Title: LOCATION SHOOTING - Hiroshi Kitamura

Location shooting is a practice of filmmaking in which the production process is taken into real-world situations and scenarios, instead of being shot in indoor sets or studio back lots. It could offer a greater sense of realism in the narrative. I mean, thinking about location shooting, it's very instructive to look at classical Hollywood. One way in which location shooting was incorporated is to have a camera crew, often the second unit camera crew, go to those sites to capture the footage and use that footage as intermediary shots spliced in between action shots that are produced in the studio. A good example of this could be seen in a film Tokyo Joe, which is a film in which Humphrey Bogart visits Tokyo right after the Second World War. There's an early scene in which Bogart walks through the black market of Tokyo, and if you look at the scene,
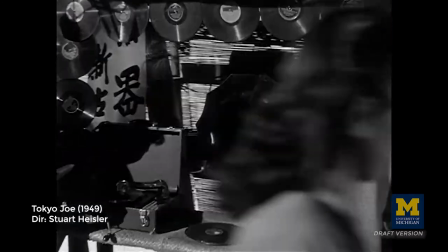because Humphrey Bogart never went to Japan, you see a scene of a bogey double wearing a trench coat and a hat,
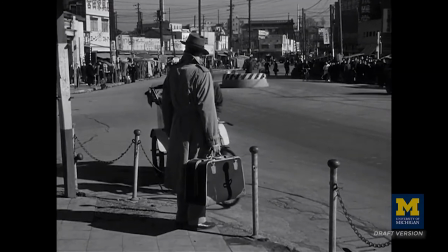walking on the actual streets of a Tokyo black market that's captured from behind, never showing the face of the actor.
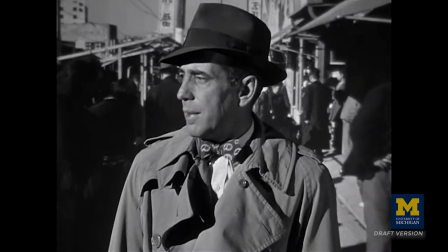And that cuts to a medium shot of Bogie walking in an artificially constructed black market in the studio.
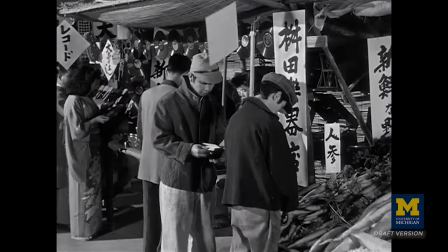And there's a sense of awkwardness in the scene because there's something visually incoherent.
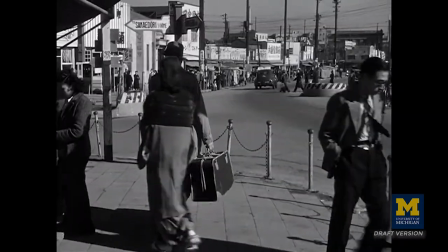The scene is undermined by the fact that the choice was made to primarily shoot this film in the U.S.
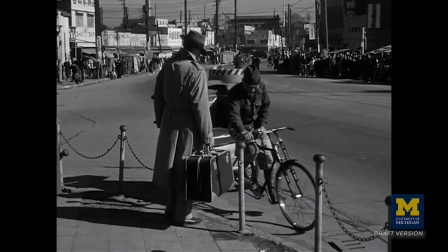So the invisible is made sort of visible because of the fact that the shooting takes place in multiple places. Now the outcome could be different if you actually shoot the entire scene on location. And one example of this could be seen in Tokyo File 212, which is an independent production, a co-production with a Japanese company.
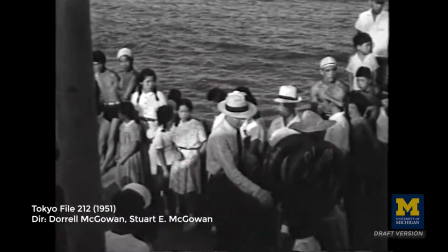And this is a film in which Robert Payton, the protagonist, goes to Japan to expose a communist spy ring.
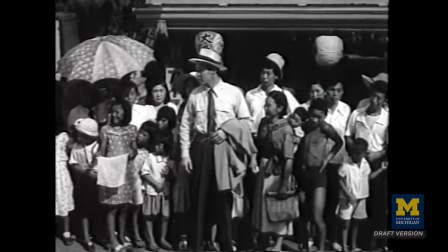Payton sort of glides through the city to go from point A to point B. But because this scene is shot on location entirely,
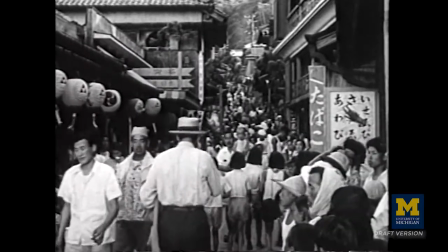there is a visual consistency that's pretty evident. It's a scene that's comparable to the rickshaw scene in Tokyo Joe.
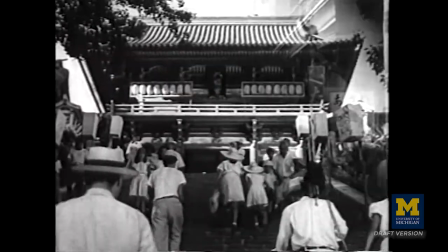But because once again in Tokyo File 212, the scene is shot in Japan,
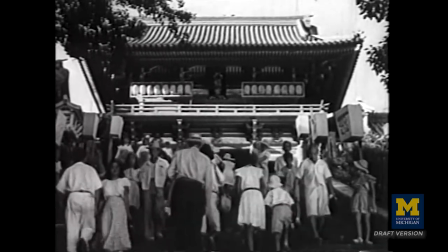it seems like there's a unity and consistency see in what appears on screen. I'm not saying that Tokyo File 212 is a more successful film than Tokyo Joe, but there seems to be a visual unity and some advantages to actually shooting film on location because it does feel a little more authentic from a spatial and place perspective.